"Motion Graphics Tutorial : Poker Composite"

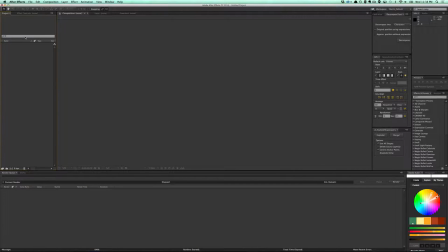0:00 Alright, so the last step to this is to composite it.
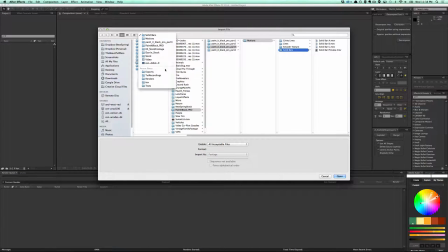0:04 So what we're going to do is I'm going to import that final file that I rendered.
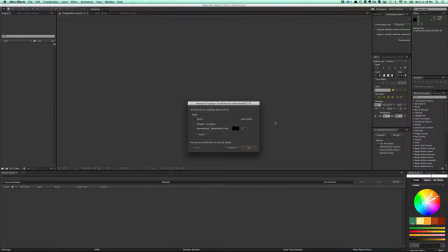0:12 There it is. I'm going to make sure that it's straight unmatted is checked.
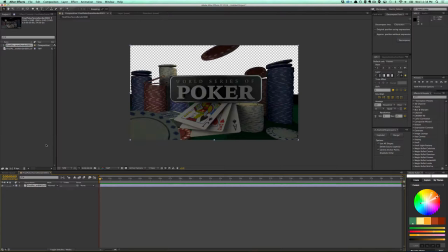0:17 And I'm going to drag and drop this in a new composition. And the alpha channel is already there, which is super awesome.
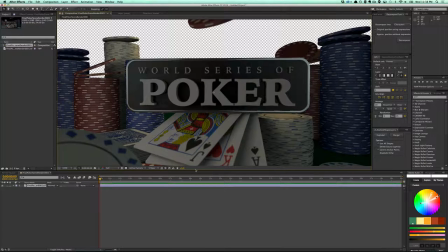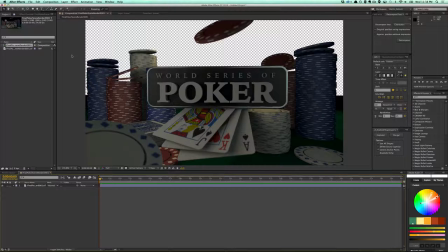0:34 okay so that's what our render looked like out of out of cinema and we got our plane there we got our background object so I'm just going to have some fun with it and I'm going to make it look really
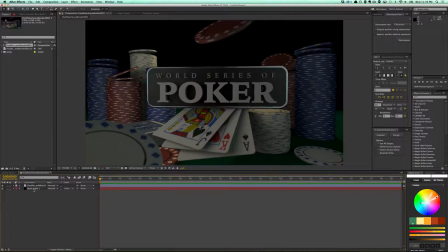0:48 dynamic and awesome and so the power with After Effects is this is a great render by itself that's maybe super visually interesting but I can do a ton with some adjustment layers, some flares, some of things we could do and we can make this very grungy, we can make it very bright, we can make it very blue, we can make it very orange.
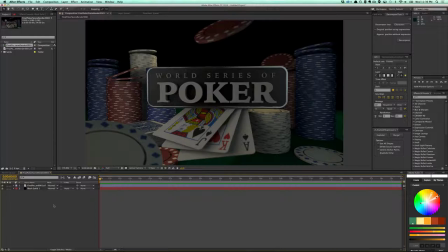1:07 So I'm just going to couple everythings with it. This one I'm just going to add, I'm going to make a very bright orange one, make it feel like that bright orange light that was hitting that back is just really warming this whole scene and making it a little more dynamic.
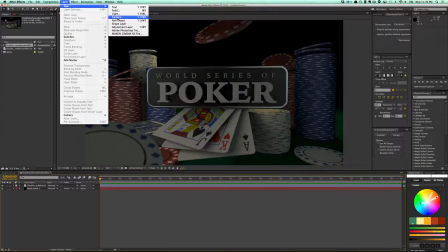1:22 So the first things I love to do is add a curves adjustment.
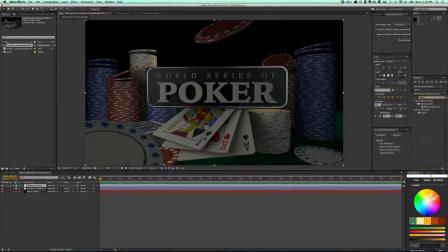This will help to contrast a little bit, to pull it down a little bit. It's called just kind of an S-curve here.
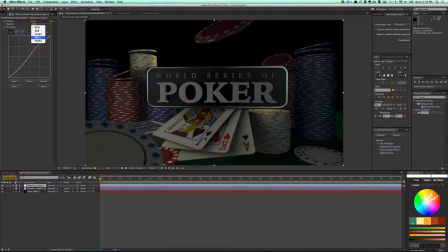1:43 I also love to push the blue channel a little bit and the blacks. Okay. I'm going to make a new solid layer that's black and I'm going to call this Flare.
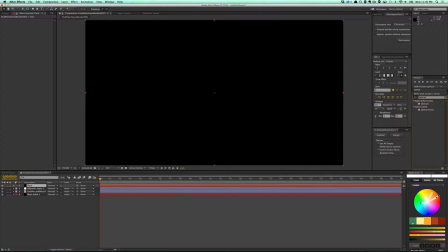2:04 And I'm going to use another plugin I like to use which is the optical flares from Video Copilot. pick
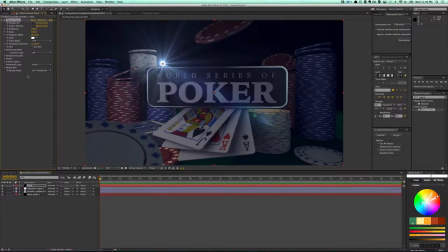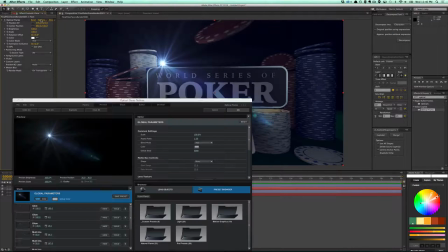2:22 one of the presets here to
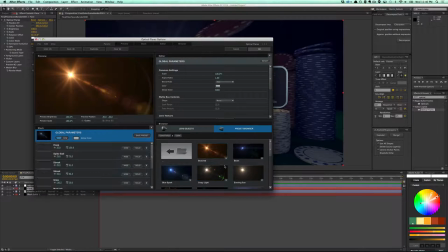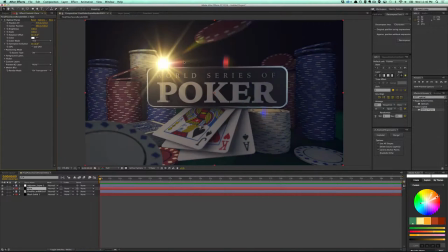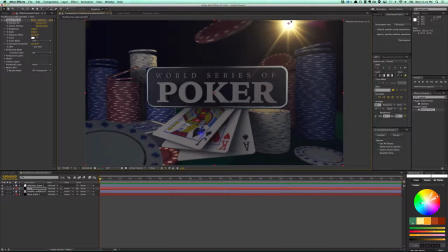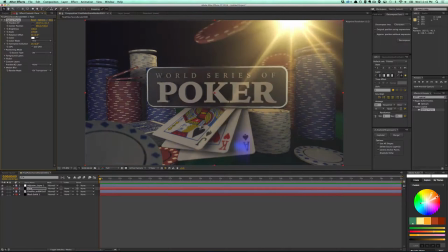2:52 scale quite a bit and lower the brightness
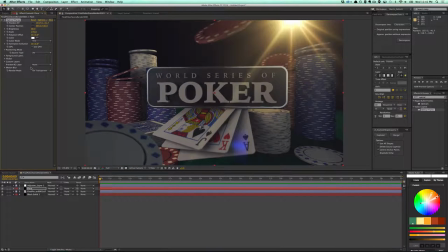okay
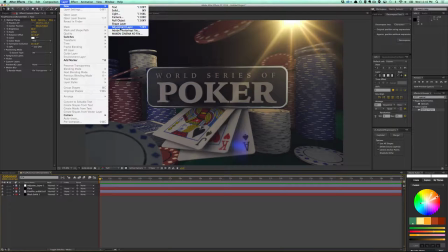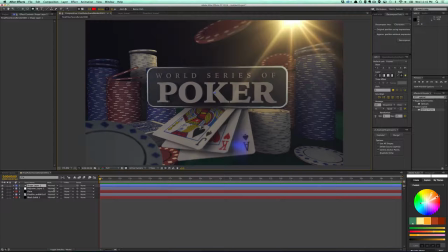3:12 I'm gonna add a whoops a hand draw kind of a vignette around it as well can bring more attention to the center of my screen
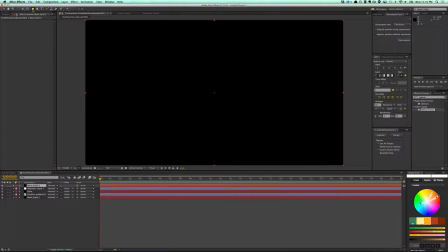3:22 so I'm just gonna do this here that
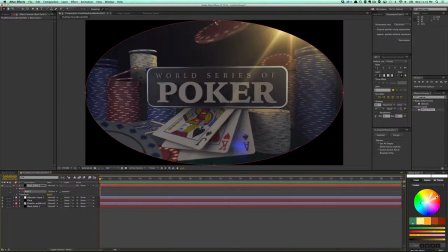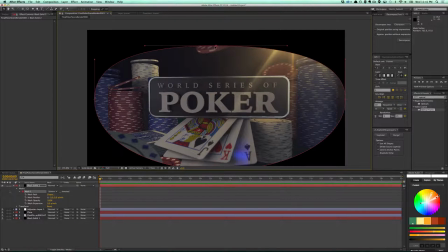out quite a bit.